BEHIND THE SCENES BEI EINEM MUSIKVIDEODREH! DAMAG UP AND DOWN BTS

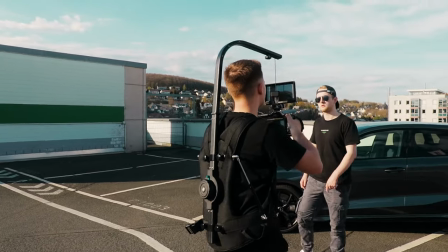Und was ich auch benutzt habe, ist eine Matbox von Small Rig, die kann ich euch auch nur empfehlen, damit man halt keine Flares im Bild hat, also wenn die Sonne quasi so ins Bild reinscheint quasi so stark. Und dann habe ich noch einen ND-Filter benutzt von Urt. Ich kann euch die nur empfehlen, Gobi und Urt, das ist eigentlich die gleiche Marke. Die machen sehr gute ND-Filter, die aber richtig günstig sind. Ich habe euch die auch in der Beschreibung verlinkt.
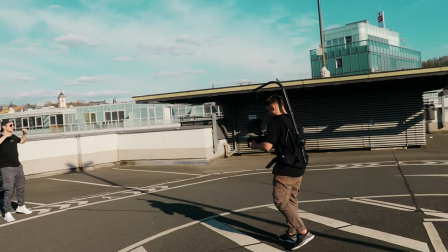Das habe ich gemacht, damit ich halt den Shutter Speed richtig einstellen kann und trotzdem den Hintergrund noch unscharf haben kann. Dort haben wir dann ein paar Performances aus verschiedenen Winkeln gefilmt.
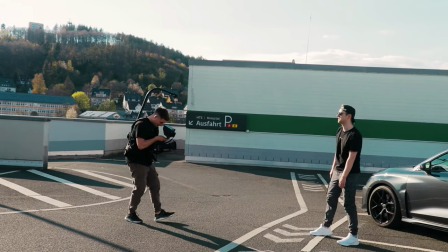Leider nicht ganz so viel, wie wir uns erhofft haben, denn dann kam irgendwann die Security und die haben uns dann rausgeschmissen quasi, aber ganz nett. Und dann mussten wir uns halt noch eine zweite Location, die wir uns auch vorher geplant hatten, raussuchen, wo wir dann hingefahren sind, also ein weiteres Parkhausdach, wo wir dann die B-Roll-Szenen aufgenommen haben.
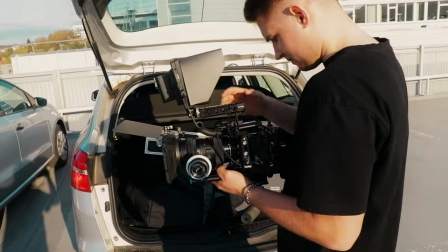Also diese ganzen Autoszenen, die quasi zwischendurch eingeblendet werden, die sehen zwar vielleicht so aus, als wären die in der gleichen Location gedreht, das ist aber eigentlich ein Parkhaus, was so 500 Meter ungefähr, oder ja doch 500 Meter passt eigentlich,
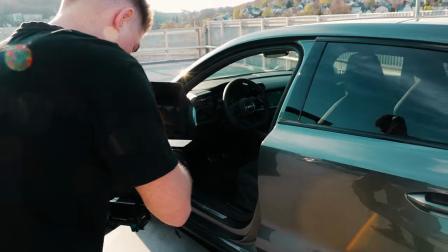ungefähr entfernt von diesem Parkhaus liegt. Und das Ganze sieht aber meiner Meinung nach so aus, als wäre es bei dem Parkhaus von vorher gewesen. Dort haben wir dann, wie gesagt, einfach B-Roll aufgenommen, also so Zwischenszenen, alle in Slow Motion gefilmt mit 60 FPS und aus der Hand.
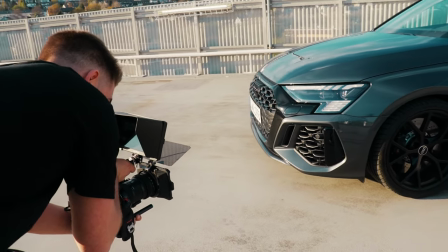Ich habe dann quasi versucht, so smooth wie möglich die Kamera zu bewegen. Ich wollte da jetzt nicht noch einen Gimbal rausholen, weil wir auch nicht so viel Zeit hatten. Und dann habe ich das Ganze im Nachhinein einfach mit dem Warp Stabilizer in DaVinci quasi langsamer gemacht. Ich habe auch gerade DaVinci gesagt, ich war immer ein Premiere-Benutzer, aber das war das erste große Projekt,
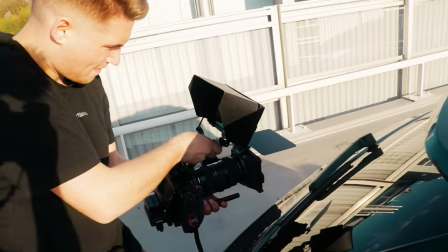was ich mit DaVinci geschnitten habe, und darauf werde ich gleich nochmal eingehen am Ende. Ich bin auf jeden Fall positiv überrascht von dem Programm. Als wir dann die ganzen Car-Interior-Scenes und quasi Detail-Shots von dem Auto im Kasten hatten, sind wir dann zu der dritten Location gefahren, und zwar zum Monte Schlacco. Das ist so ein Schlackeberg, in Siegen ist der, und da kann man dann quasi so hochgehen. Ich weiß nicht, ob das so ganz legal ist, aber auf jeden Fall kann man da diesen Berg hochlaufen.
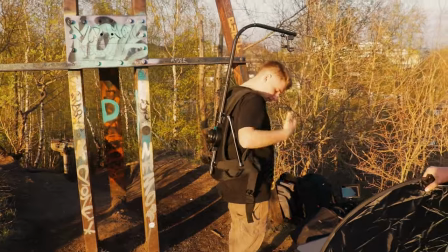Das war sehr anstrengend, mit dem ganzen Equipment da hochzulaufen. Wir haben das Ganze extra so geplant von der Zeit, dass wir quasi beim Sonnenuntergang da sind. Wir waren ein bisschen zu früh da, mussten ein bisschen abwarten, weil sonst wären die einen Aufnahmen komplett hell noch gewesen. Also das war noch wirklich lange vorm Sonnenuntergang und die anderen quasi komplett dunkel. Aber ich finde, das Ganze hat eigentlich ganz gut funktioniert dort.
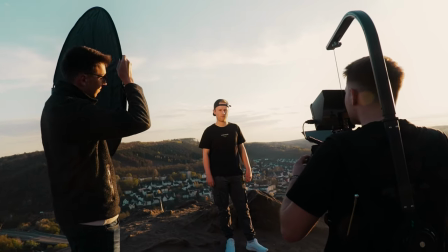Dort haben wir dann mit einem Reflektor gearbeitet. Und zwar hat der Besitzer des RS3 quasi diesen Reflektor gehalten.
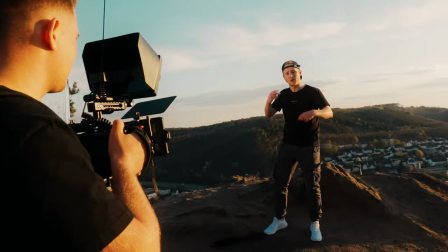Den habe ich mitgenommen, den habe ich euch auch in der Beschreibung verlinkt natürlich. So ein ganz billiger Reflektor hatten wir da.
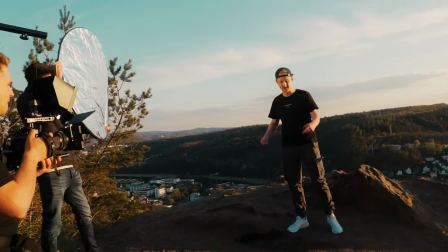Und den haben wir dann quasi, weil wir gegen die Sonne gefilmt haben, weil wir die im Hintergrund haben wollten und das dann immer besser aussieht nochmal und mit der Stadt im Hintergrund, haben wir das Ganze dann halt so gemacht mit dem Reflektor,
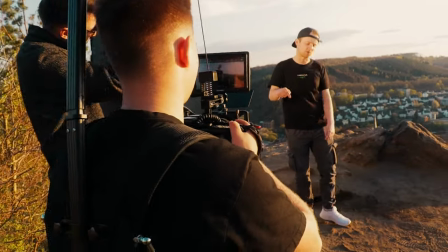dass wir so auch immer ein bisschen mehr Licht in das Gesicht von Merlin bringen. Und das hat auch gut geklappt, meiner Meinung nach.
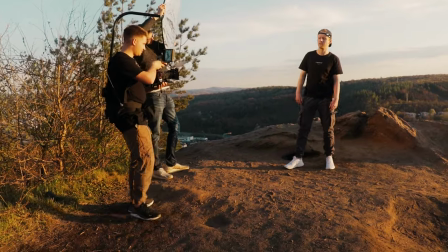Hier habe ich auch wieder die ganzen Aufnahmen mit dem Easy Rig und mit ganz normal Handheld gefilmt und habe so smoother Bewegungen quasi gemacht,
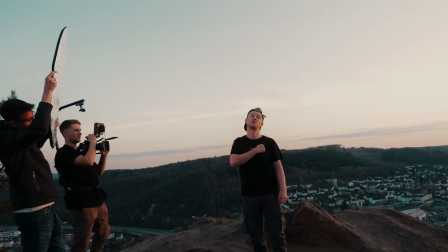um den Vibe so ein bisschen, es war ein bisschen smoother als bei den anderen Locations, was ich da gemacht habe, was meiner Meinung nach auch besser gepasst hat zu diesem Sunset-Vibe. Und generell habe ich versucht, so ein bisschen so einen Kontrast in das Video reinzubringen zwischen den Locations. Am zweiten Drehtag, wo ich auch gleich natürlich noch drauf eingehe, hatten wir dieses Fabrikgelände und hier hatten wir diesen Feel-Good-Vibe.
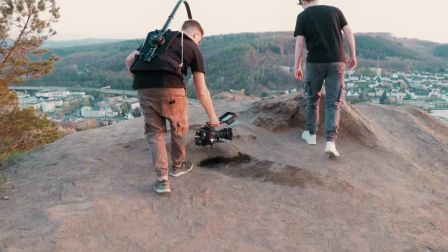Wir haben auch noch ein paar B-Roll-Szenen da oben gefilmt, also so Szenen, wo er quasi ankommt, also wo er quasi mit den, ich habe die Schuhe gefilmt, wie er so dahin gelaufen ist über die Steine, und das finde ich hat auch ganz gut in dem Video gepasst.
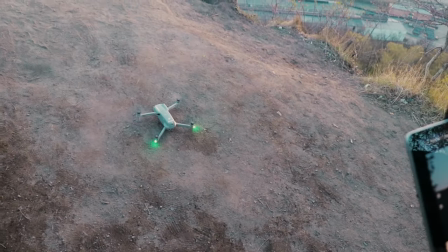Bei dieser Location habe ich dann auch mal meine Drohne rausgeholt, das ist die DJI R2S, ich habe da auch noch ND-Filter draufgepackt, damit das Ganze vom Shutter-Speed her auch klappt.
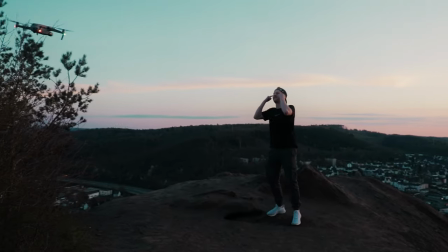Ich wollte eigentlich auch mehrere Performances wirklich filmen mit der Drohne, die Drohne so ein bisschen als Kran benutzen.
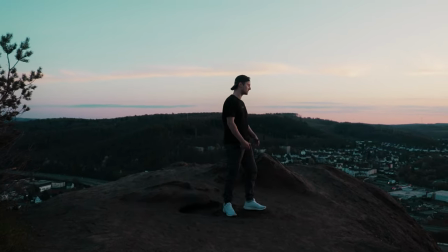Also normalerweise hat man bei einer großen Produktion einfach so einen Kran dabei, um so Crane-Shots zu machen, aber dafür war das Budget und die Zeit einfach nicht da, und auch bei der Location wäre das gar nicht gegangen. Deswegen wollte ich die Drohne benutzen. Leider hatte ich nur die Büsche nicht mit einkalkuliert an den Seiten, und deswegen war das schwierig, die Drohne wirklich so nach links und nach rechts zu fliegen, ohne dass man irgendwo gegenfliegt. Und das ist mir dann natürlich auch irgendwann passiert. Ich habe nicht richtig darauf geachtet. Wir hatten nicht mehr viel Zeit, weil die Sonne am Untergehen war.
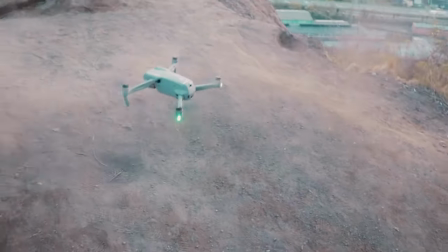Und dann bin ich irgendwann in so einen Busch